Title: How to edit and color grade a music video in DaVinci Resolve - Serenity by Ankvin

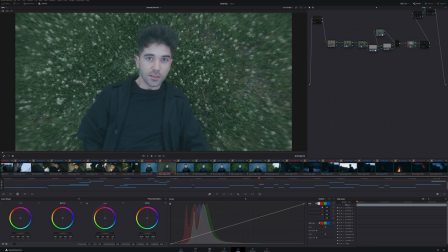1959s
Here is, yet again, you see this blur vignette around him, focuses on the character, gives this kind of dreamy feeling, and it complements the blur of the movement.
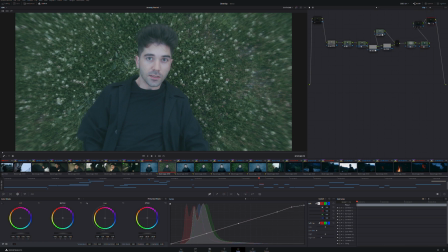1975s
Grain, because we always add grain to all of our shot. When we started with grain, and then here is a vignette, but this time it's a light vignette, so darker on the edge.
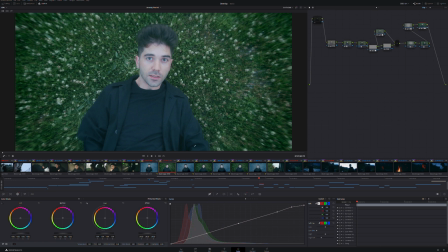1990s
And here, this is the final touch, and this is basically the same thing for the next scene with minor tweaks.
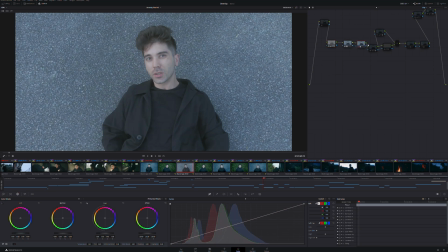1998s
LUT, bring back the shadow, glow, skin tone, look a little bit greener here, blur here. You have this grain again, vignette, and final touch.
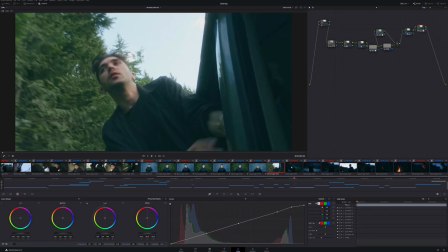2014s
So as you can see, his coat is the same color. And here we go to the next part after he raps.
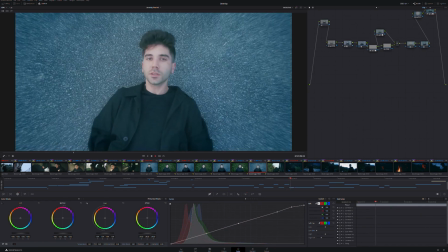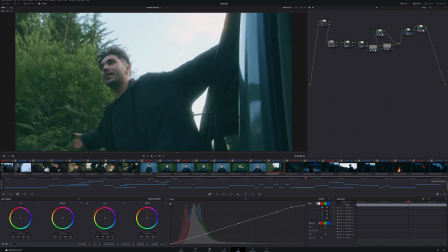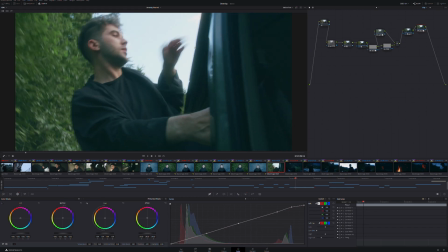2035s
Here, as you can see, he's out of the van and finally realizes that he's not dead, he's alive.
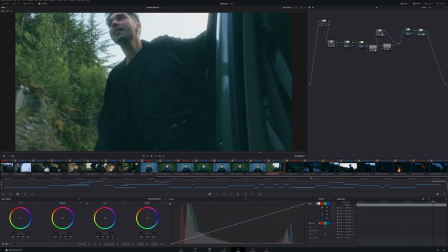2043s
This part was meant to be fun. And he's like, oh, looking at the future, looking at the light.
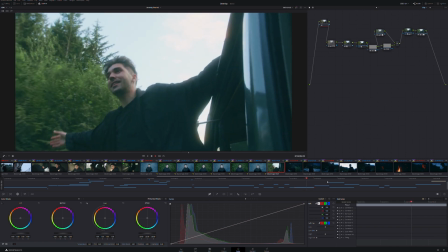2050s
And then
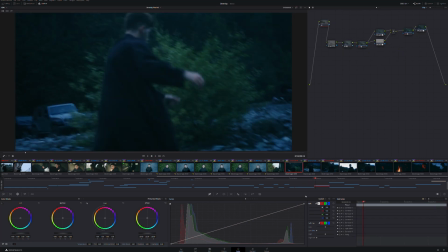2054s
this is basically the end of the music video. As you can see, he's walking on the rocks. He's like, where is life going next?
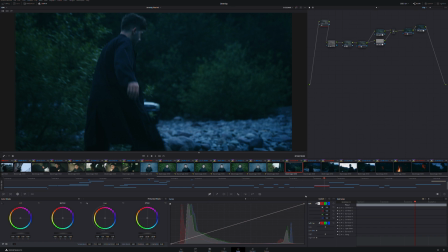2068s
I don't know, but I'm gonna enjoy the ride. The colors are colder, but his movement and his expression happier. Oh, here, let me highlight that. Here is two different parts.
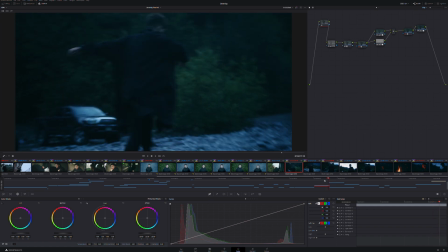2085s
He's jumping and then he lands somewhere else.
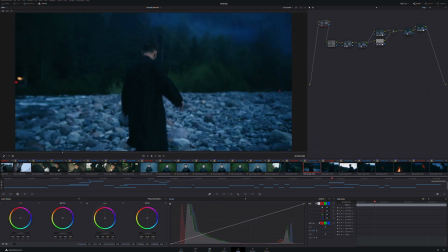2091s
So boom. Little trick to create more cohesion between your frames.
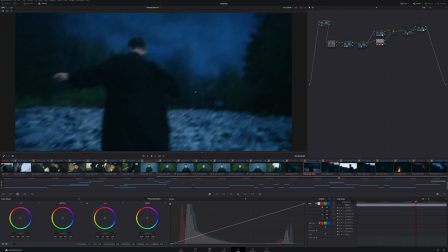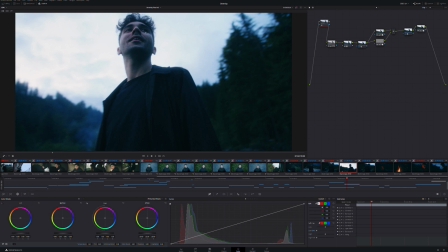2105s
As you can see here, smile on his face. I'm shooting down low, my camera angle very low because I wanted to have the sky. You can see a little bit of texture in the sky. The sky is warmer. His face is pinkish.
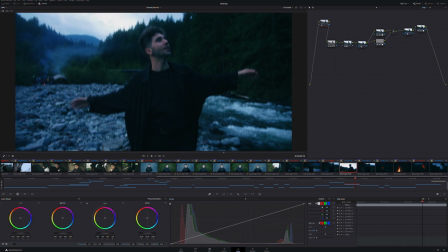2127s
He's embracing the nature.
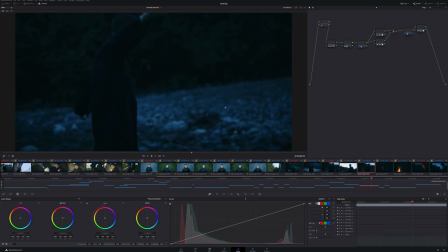2132s
Going back to the van that kidnapped him. He's like, oh, finally their friend.
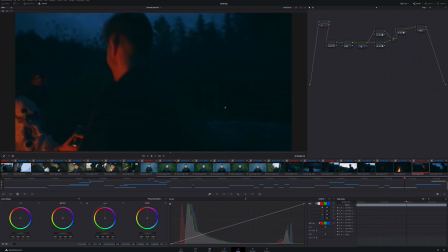2146s
And this is the end of the video. He found these people.
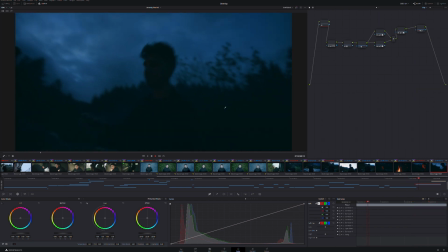2151s
He's happy. He's dancing. He's like, okay. Serenity by Ankvin. Directed by me. After this part, he's like, oh, God.
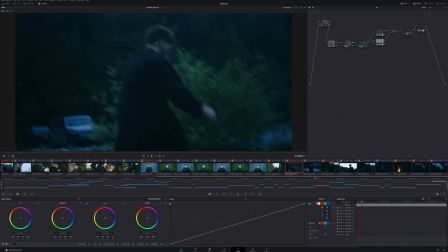2168s
Boom. He's in nature, enjoying himself.
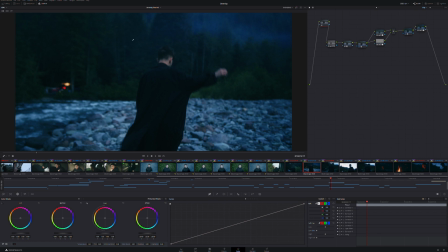2178s
And as you can see here, the color grade is almost the same as the very beginning,
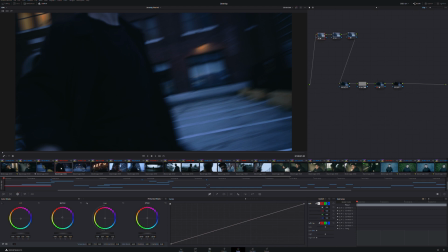2184s
but in a less desperate way.
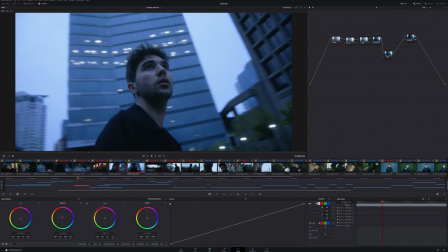2190s
Like the blue here is overbearing, whereas here, it all plays with the emotion and the lightness of the dark.
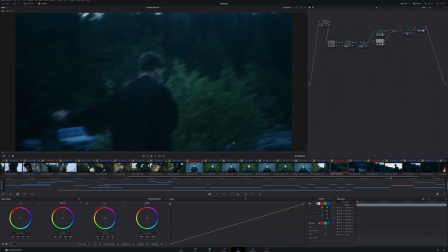2198s
Whereas here, things are a little bit more lifted. Everything is a bit lighter.
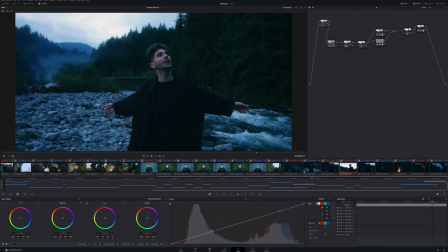2203s
He's still having these very lax movement, very floaty.
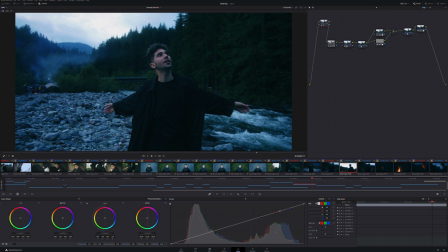2209s
That's what we wanted. Have all these people having like those little fires. It was fun, smelled good.
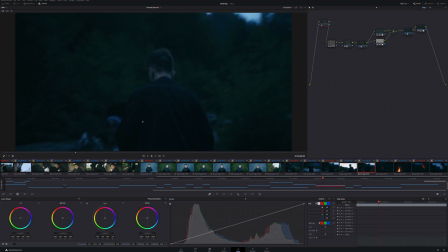2221s
I'm going to be very transparent with you. Here I realize there is a continuity mistake. If you see here, this is where the fire is supposed to be. We had a complication where it was hard
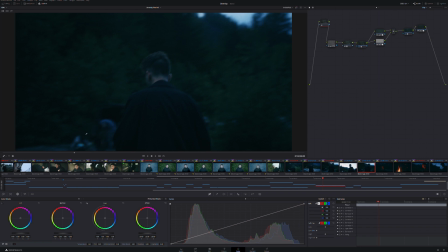2235s
to get the fire going because it was very humid and wet. But we were losing light, so I was like, Logan, can you take care of the fire? Because if you're not taking care of it, I'm going to lose light and not be able to film.
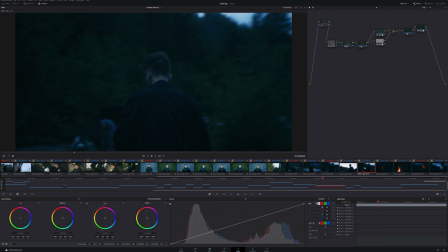2249s
He said yes and did a fire, but in the rush, I didn't realize that this scene has no fire. The next one is very fiery.
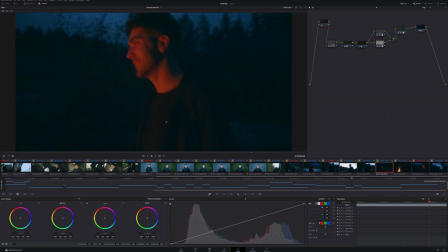2264s
That's what happens when you're on a rush. It happens.
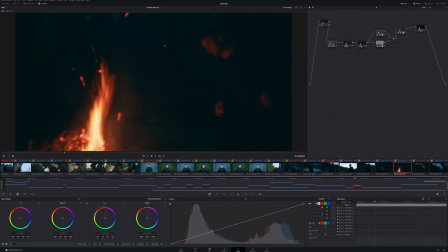2270s
He's approaching the fire, big smile on his face. The color grade is orange and the shades are blue. It highlights, create this kind of dimension in the image. He's dancing,
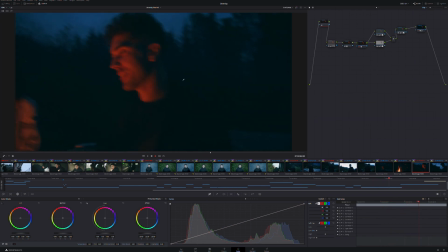2290s
grabbing the beer. He's like, yeah.
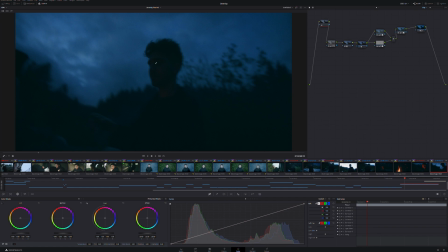2295s
And he's like, oh, almost about to fall. What a ride.
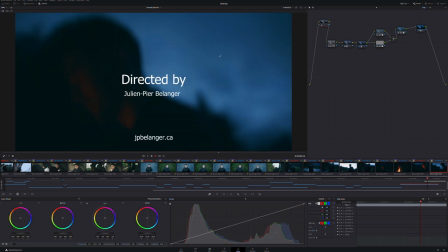2302s
Life is hard, but it's worth the party. We're almost done.
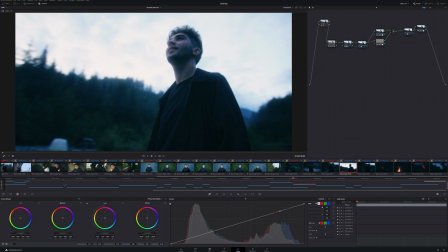2308s
We're gonna go through this last part of color grading
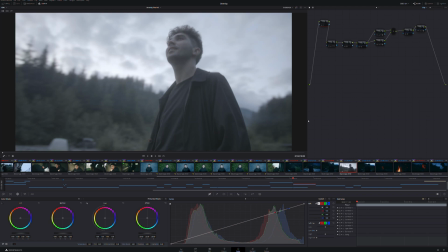2311s
because it's important to know that this image was like that. You can see a lot of sky. Yet again, my exposure was set for the clouds. I wanted to have enough details in there so I can have something for your eyes to grab on.
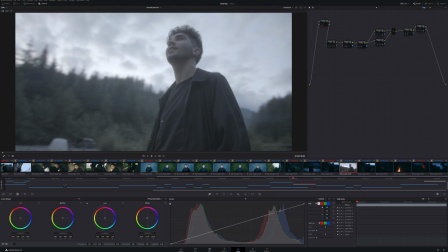2329s
I didn't want it to be a washed out white, but I wanted to retain enough details in the shadows, so that's why you can see that. It's slightly overexposed here, but you still have a lot of details everywhere.
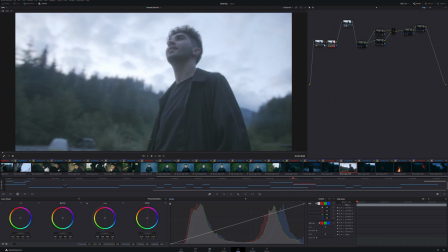2347s
Yet again, I used the buttery LUT. Then here is, I'm lifting the shadows a little bit. I'm balancing it. I'm creating a little bit of color separation. I want the black to be fairly neutral.
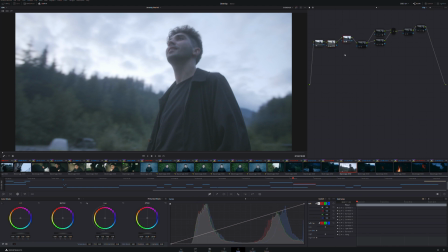2361s
There's a little bit of grain, but this comes from the buttery LUT, which I don't mind. I like it. It makes all those greens even more green. And here is the classic glow. It creates this kind of depth. I like it.
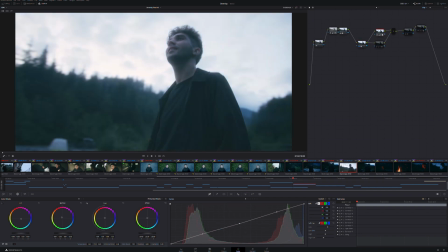2380s
And then here is the look. A lot of blue-green in the shadows. The highlights are yellow I wanted to have this warmth in the highlight to contrast with the shades that are blue.
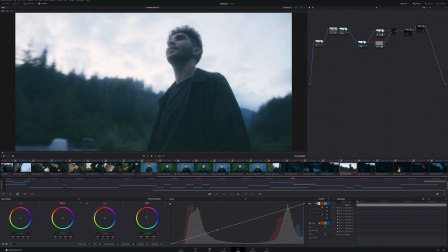2396s
My skin qualification, because I want his skin to be a little bit, pinker, more alive, and keep the blue in the shades again.
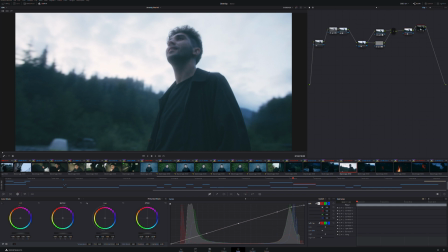2408s
And here, the grain is happening, and the last note is where I add this last little lick of contrast.
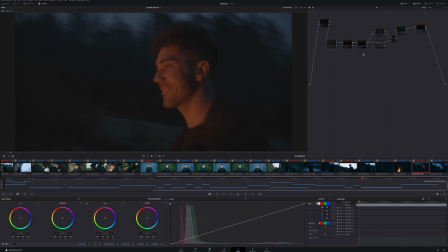2417s
So in this note here, it's almost the same. As you can see, I was losing light. I was focusing on his face. I wanted to have enough light so I can work around his face.
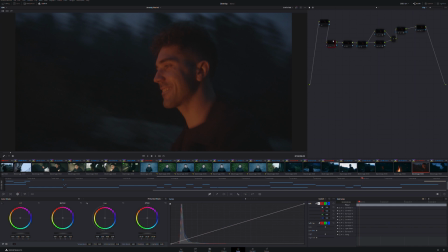2432s
There is not a lot happening around. Yet again, here is the buttery LUT. As you can see, this LUT is pretty good. Here is, I'm lifting the shades. I wanted to go grab a little bit of details, even if there is not much.
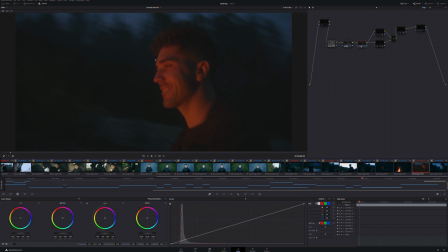2451s
Here is the glow, which is very minimal, but it's still there. It adds a little bit of softness.